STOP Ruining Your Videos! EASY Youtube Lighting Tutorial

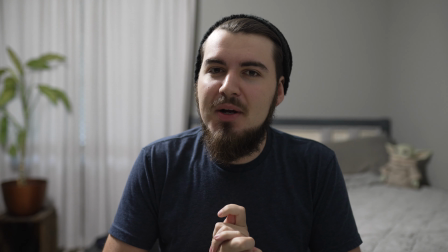0:00 Today we're going to be talking about YouTube video lighting and how it can drastically transform a shot from looking like this into this. What's going on, crew? Welcome to the channel. If you are new here, my name is Nate and these are my filmmaking tutorials. Today's topic, as you know, is lighting.
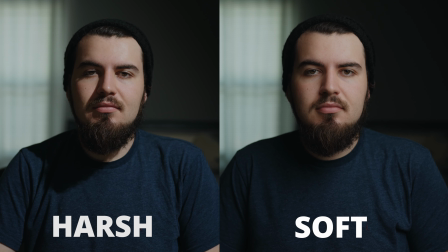0:18 Now, lighting is probably my favorite part of the filmmaking process because you can just add so much to the look and feel of a shot through lighting alone. It doesn't matter what camera you use or what kind of filters or color grading you do, lighting will always play a vital role in the final image. So, without further ado, let's get ready and let's up your lighting game. The first thing I'm doing when I'm filming in either a location or in my studio is to turn off all the lights,
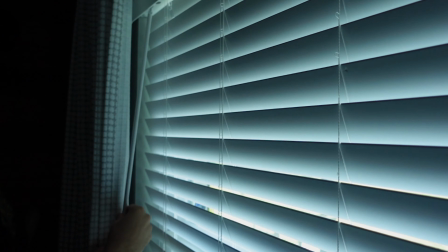0:46 turn off any overheads, close any curtains, because we're going to be using our own lights and we want to start off with a blank slate.
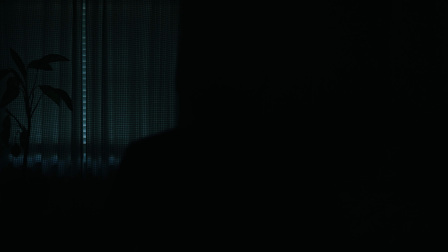0:53 So now that I'm here sitting in the dark, let's turn on some lights. The first light I'm going to be turning on is my key light.
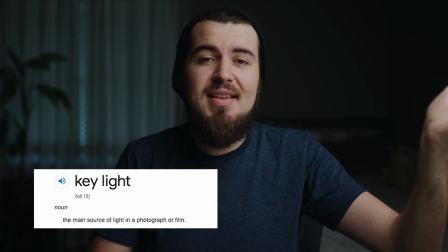0:59 The key light is our main source of light that's going to be hitting our subject, me in this case.
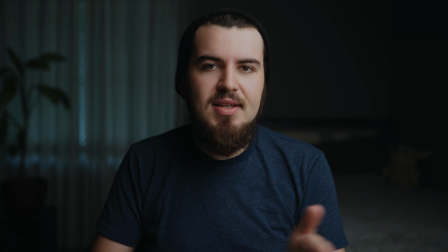1:04 I typically like to place this next to the camera, about a 45-degree angle.
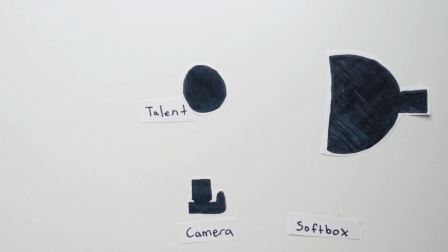1:08 Now, I don't want to put this light too far off to one side or else I'm going to get way too much shadow on the other side of my face.
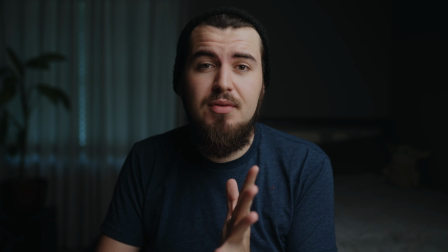1:15 And one way we can get a more even coverage is by using something like a softbox.
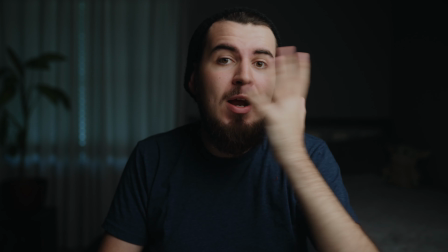1:20 This is going to diffuse the light and create a softer light that can wrap around my face to get a more even, softer coverage.
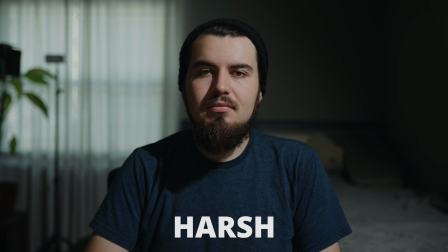1:28 Here's an example of harsh light versus soft lighting with a softbox.
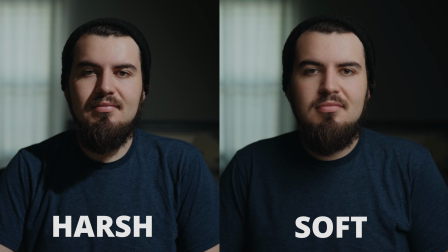1:32 Definitely with key lights, I prefer a softer quality of light. So now that this first light is in place, it already looks way better.
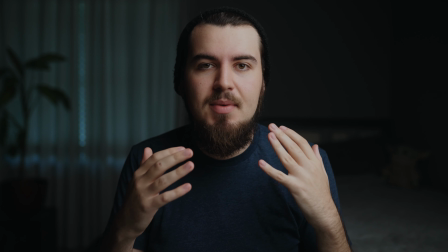1:39 This key light is making me the brightest part of the image, so naturally your eyes are going to be drawn to me.
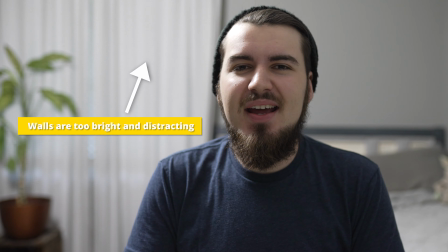1:45 Whereas before, the walls were a bit brighter than me and it became a little distracting.
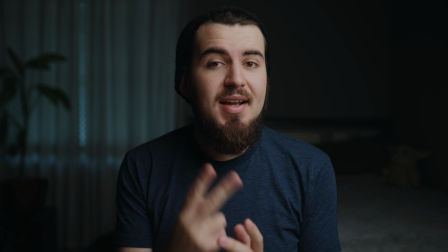1:52 So now it is time to add our second light. And to do this, I'm going to use a hair light.
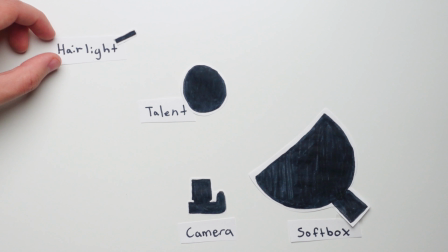1:57 A hair light is going to be a small little light that I'm going to place behind me to help create a little outline so you can see the back of my head and get some shape.
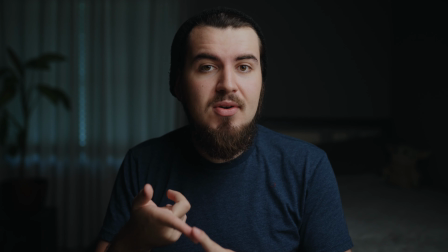2:06 So this is going to help separate me from the background and is going to give some depth to the shot.
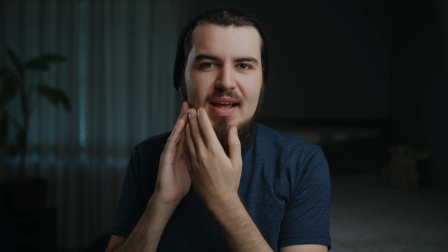2:12 So now with the hair light on, you can definitely see more of an outline and it's giving my face a little bit more shape and dimension.
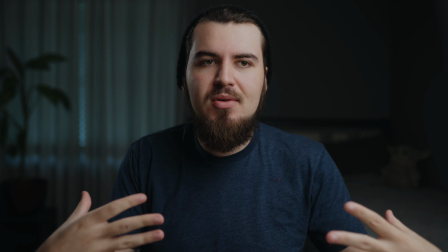2:18 And again, it's removing me from the background, so I feel a little bit more separated.
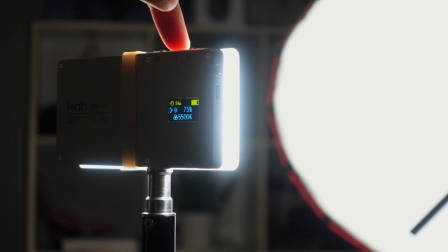2:22 A little tip from me about hair lights, you want to make sure you turn the brightness down because you want to give a subtle look.
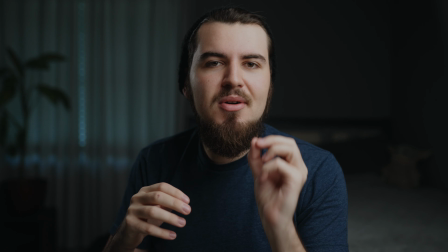2:28 You definitely don't want this hair light to be screaming at you and overexposing the side of your face.
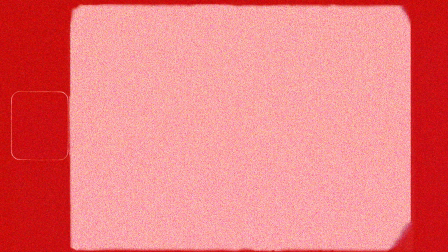2:33 You just want to know it's there and it's giving a little shape and dimension. Oh my gosh, this is already looking so much better,
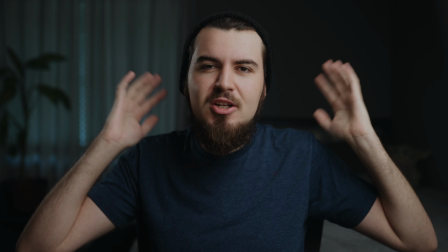2:42 but you may have noticed that the background and the walls are just a little bit too dark, and you may want to brighten this up a little bit.
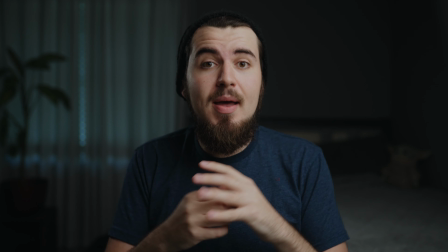2:49 So we're going to use a couple more lights to add some mood to that background. For your background lights, you can use just about anything.
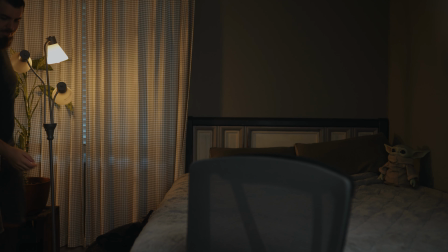2:56 You can use a lamp from around your house, you can use fairy lights,
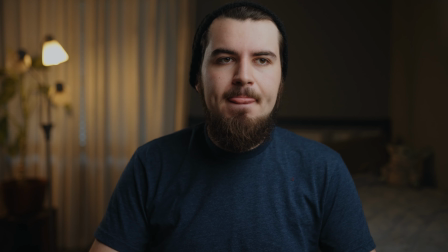3:00 just anything that will add a little bit of brightness to the back wall and add some interest without feeling too distracting.
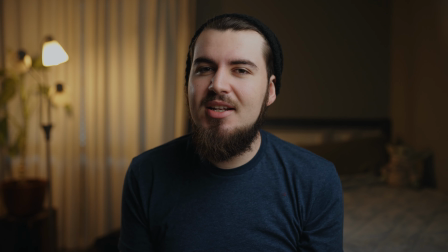3:06 However, for this shot, I think I'm going to have a little bit of fun and use my RGB lights to add some color to the background.
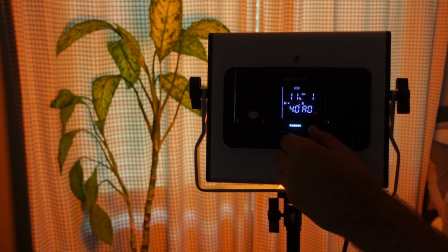3:12 So for my first RGB light, I decided to set it to an orange light and I had it hit this plant in the background just so that way it's highlighted.
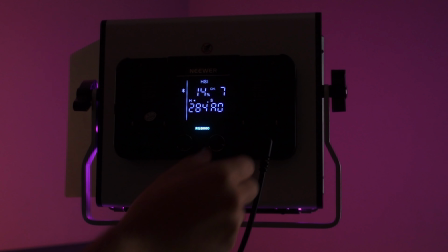3:20 And for my second RGB light, I set it to a completely different color so that way the background is not just one color.
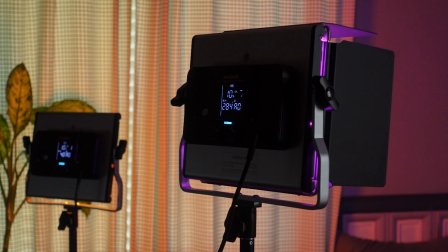3:27 I set this to a pink and I turned the brightness till it looks just about good. Again, it's like the same thing with the hair light.
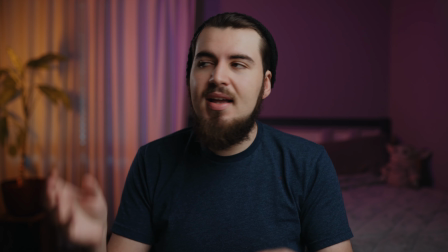3:34 Just because your lights can go to 100% doesn't mean you have to. In this case, both of these RGB lights are set to around 10% brightness.
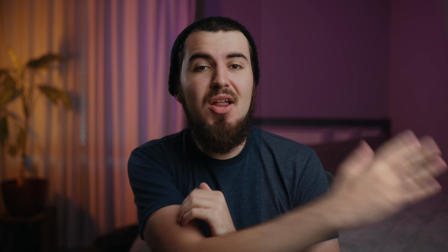3:43 One last thing we can do to improve the shot is to do a color grade. This really takes your footage the extra mile.
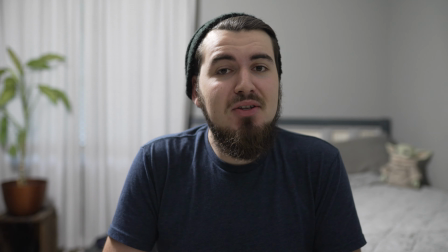3:49 What do you guys think? Let's take a look at the before and the after.
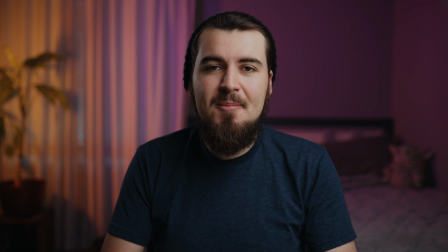3:54 Oh my gosh, I think this looks absolutely great. This definitely gives you a really cool YouTube studio look, despite the fact that I'm shooting this in my bedroom. So if you want to learn how to do some color grading, check out this tutorial right up here.